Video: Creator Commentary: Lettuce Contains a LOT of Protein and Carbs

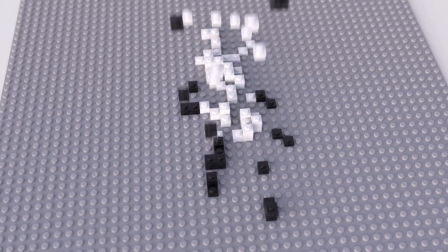if you wanted to build something complex you could so i really wanted to put um for this little lego animation
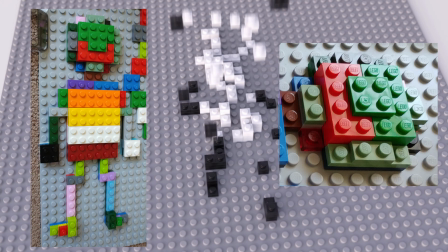i wanted to put the lego logo on each of the studs as it is in real life it's a little nice little touch for added realism but the it wasn't because it was too complicated too hard to render um i just didn't want to have that potential copyright infringement
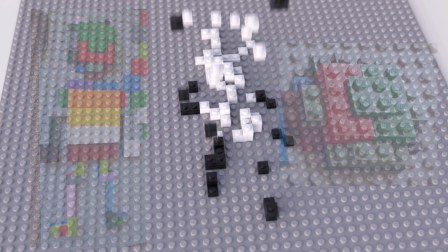lego would never come after me but you know so this is not lego these are generic interlocking plastic bricks.
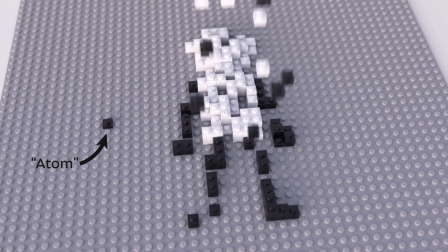Use the smallest construction units available. These building blocks.
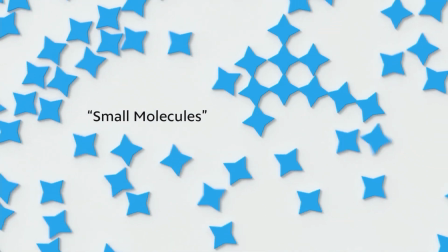Okay, so here we get into the whole world of assembly and disassembly.
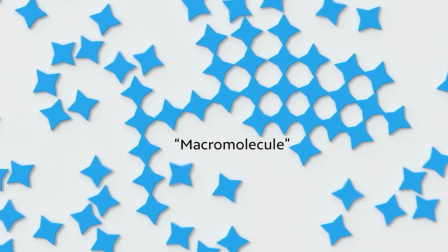So there's a couple main ways to do this kind of simulated things coming together and things coming apart. This comes up over and over in this animation. We have molecules getting assembled and molecules getting broken down. molecules breaking down
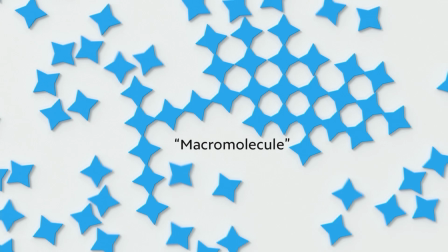is pretty straightforward because you can have your structure where it's all together, create that however you want.
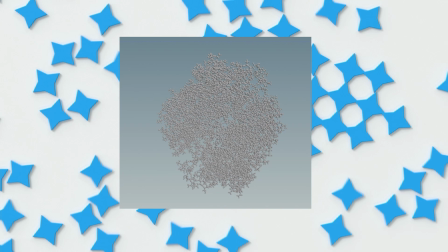Let's say it's a protein, you can get a protein structure, and then to break it down you treat each of the individual components that you want,
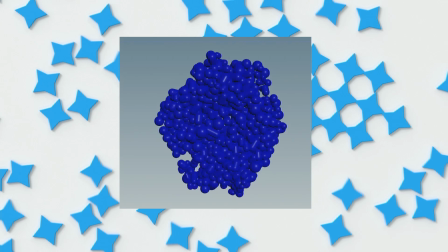treat it as a separate piece, and then tell the computer to add some turbulence or,
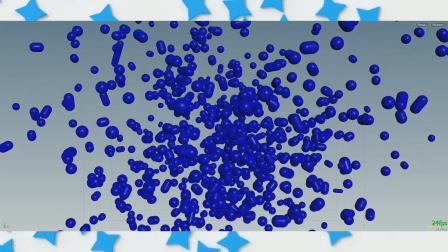you know, some forces on it and then the pieces can break apart you can have constraints between them so that when the constraint is present then they
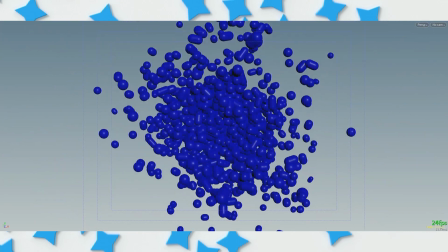can't two pieces can't separate from each other and then you can break those constraints at different times maybe from the outside in or maybe from the
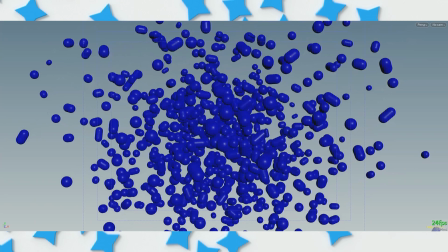top to the bottom or the bottom to the top or whatever and then as soon as those constraints are broken then the forces can come in and act on those pieces
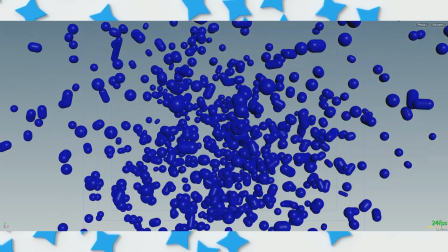and the the pieces fall apart and fly around or float around or however you want that environment to feel.
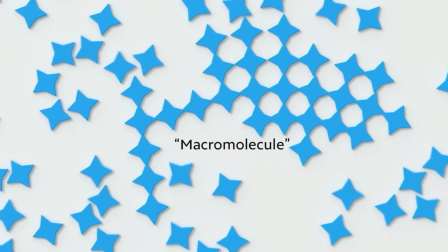But putting things together is a lot harder. And if you think about it, if you think about an assembly process like this, those constraints, those joining moments are happening on the fly depending on how close one sort of unit, the monomer,
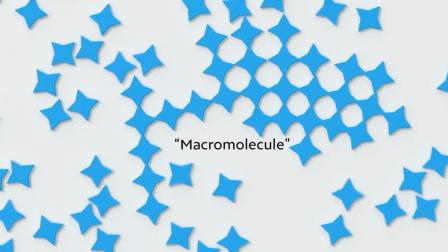gets to the assembly, the polymer. And that's not trivial to do in computer animation because you basically have to check for every single entity how close is it to every single other entity and what are the rules for if they're close enough
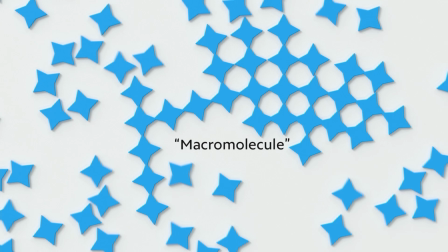to a certain thing close enough to a point and that point is not always the same for example if you look at this you don't want anything joining to this point but at the beginning of the animation you did want something joined
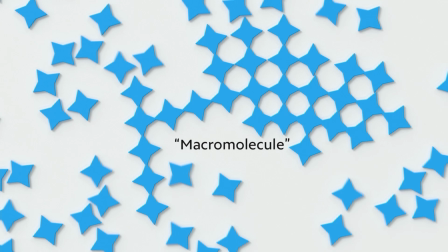to that point so you have to have some kind of rules whether a unit is available to be joined to and it's very complicated so what a lot of people do in good ways or not so subtle ways or successful or unsuccessful ways a lot of the time
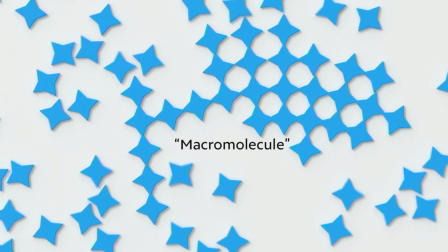people simulate something breaking down and then reverse that footage essentially and i've done that that in the past and i've done that in this animation. And I'll flag that up when we get there. So what that does for you is it's exactly the same as disassembly.
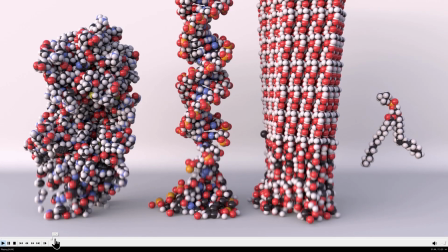I mean, one of the examples of disassembly here.
Break it down.
So these constraints are coming apart and the atoms are falling down.
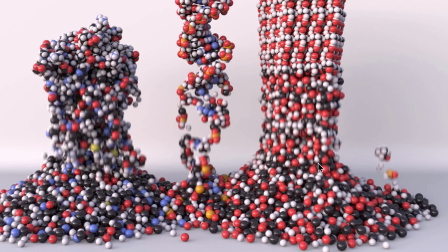In this case, we have gravity. So it's very directional. If there was gravity, it would look unnatural, right? We're not used to things, you know, getting sucked up into the sky.
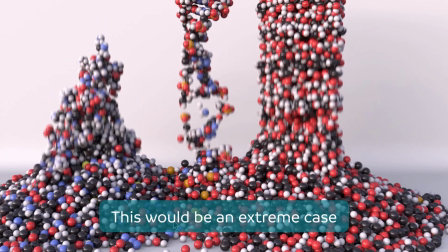So there's lots of ways where it can look very unnatural and so if you can
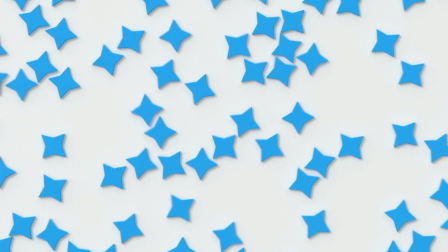do it in a way that you're simulating things forward in my opinion that's kind of the golden target goal that's the ideal this particular shot is animated simulated
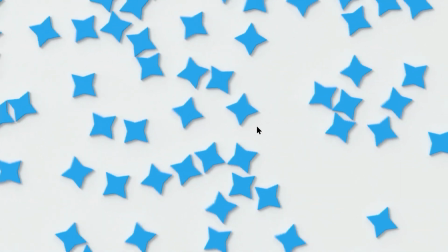forwards it's proper things joining together as they getting as
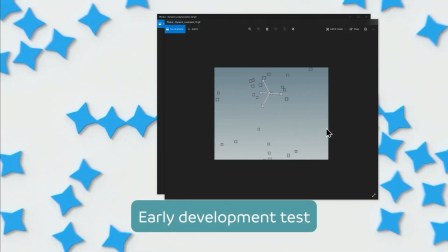they come into place okay so here we have a bunch of cubes and there's one sort of target and if
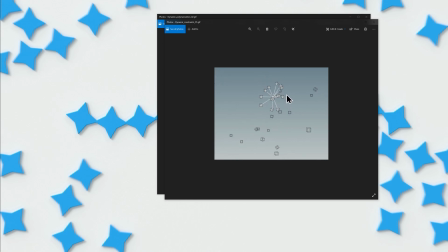any of the cubes that floating around gets within the target range then this white line which is a constraint gets generated and sort of snaps it and keeps it all in one spot so that was an early test for dynamic constraints that are that are you know being
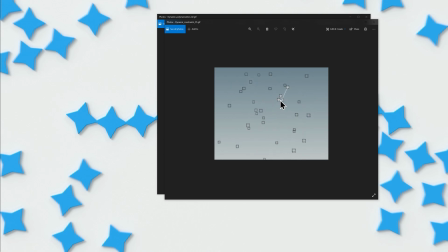generated on the fly so that things get stuck together over time instead of breaking apart over time um and then this was my second test
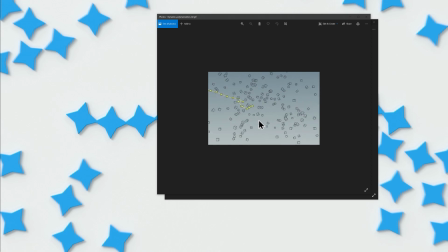So this was not having one goal or one target that things can bind to, but on each successive step, updating which target can be, you know, locked on to.
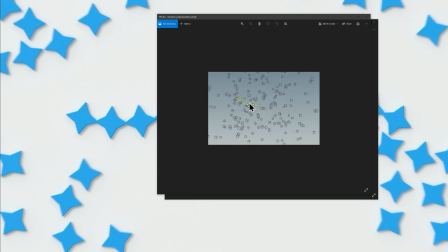So you end up with a linear chain with some flexibility in the constraints as well. So the rules here are when a cube gets close enough to the end point, then snap it on and update which is the end point and carry on forward like that.
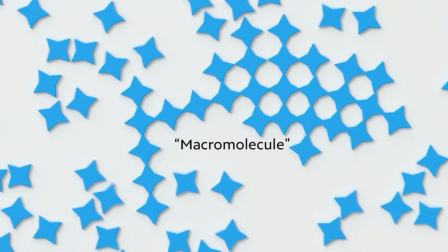So that's essentially what's happening here, except that, again, this isn't just a linear thing. Ultimately, it's linear, but I wanted to sort of subvert your expectations a little bit and like the clump together. But actually it's not just a random clump.
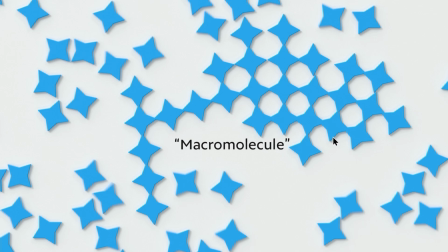It's a very specific chain And so basically I had to keep track of every point that was available How many points had bound to it which ones were available?
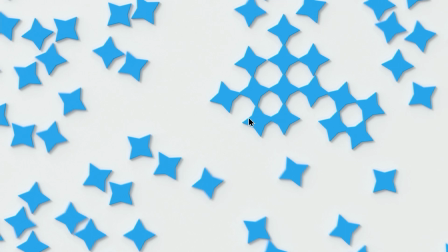Which binds together and there's a little bit of a jump a little bit of the jump is for a couple reasons one to make it a little bit Snappier and punchier secondly so that the simulation doesn't take forever to run because if you imagine a very very
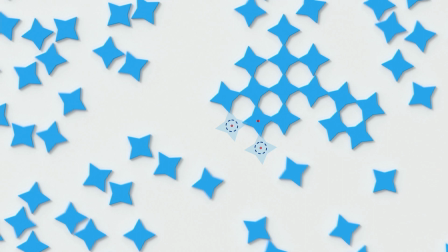narrow tolerance of where that monomer needs to be before it can bind, it's going to end up in that place much less often. Whereas if you have a wider target, say like two units away from the target goal,
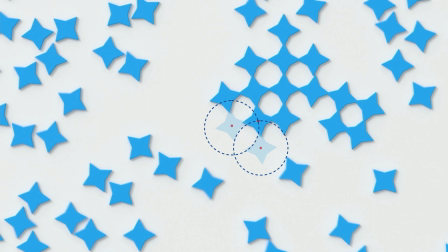then it can jump into place anywhere within that two-unit radius, and that's much more likely to happen.
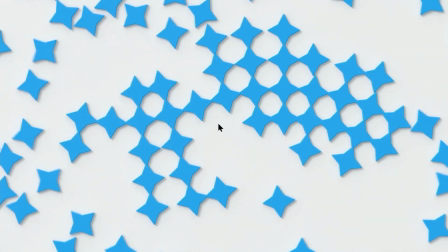An interesting feature of this assembly process
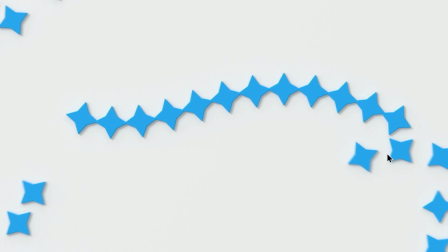So yeah, and then the constraints break and the forces are acting on all of the units aside from these ones. I sort of flag these ones as don't move and the rest of them are like, okay, you can get pushed away.
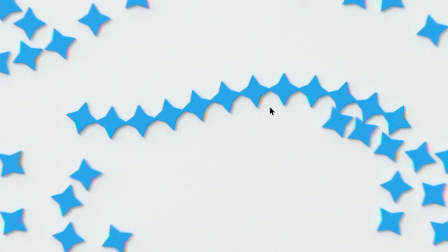So there's a lot going on in here. and other times there's several different kinds joined together.
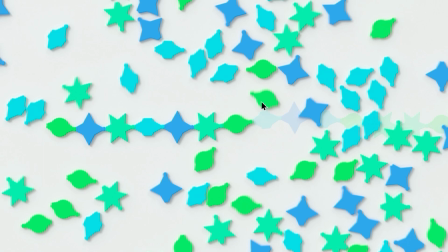So this is exactly the same process except what I'm doing here is not only is it checking if the unit is close enough to where it's going to bind to but it also has to be the same type.
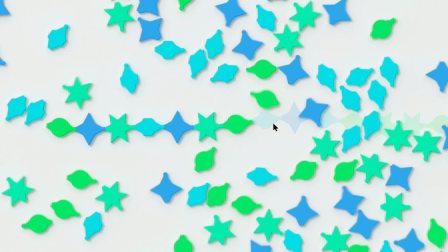So I have a an identifier for each different type and if that type is in or close enough to where it needs to be then will snap into place.
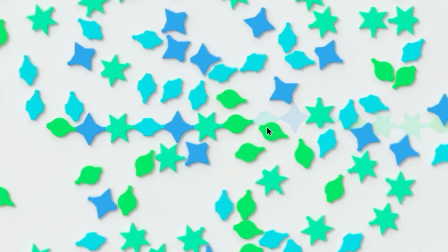Here the exact sequence of units is going to be super important even though it can look random.
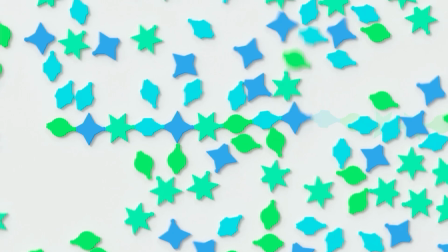So you can see here this this blue unit is snapping into place. That's how close it had to get and I spent a lot of time doing various different simulations balancing the density of units, the speed that they're moving,
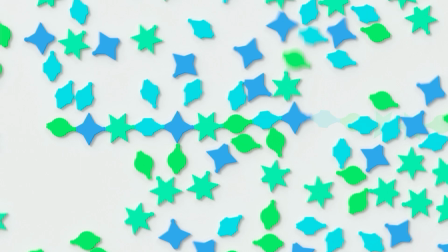how close they needed to get so that the whole length of the chain growing matched up with the narration that I wanted to say on top of it. Because if I say what I need to say and then wait for 10 seconds while this thing finishes, you know, the visuals, that's no good.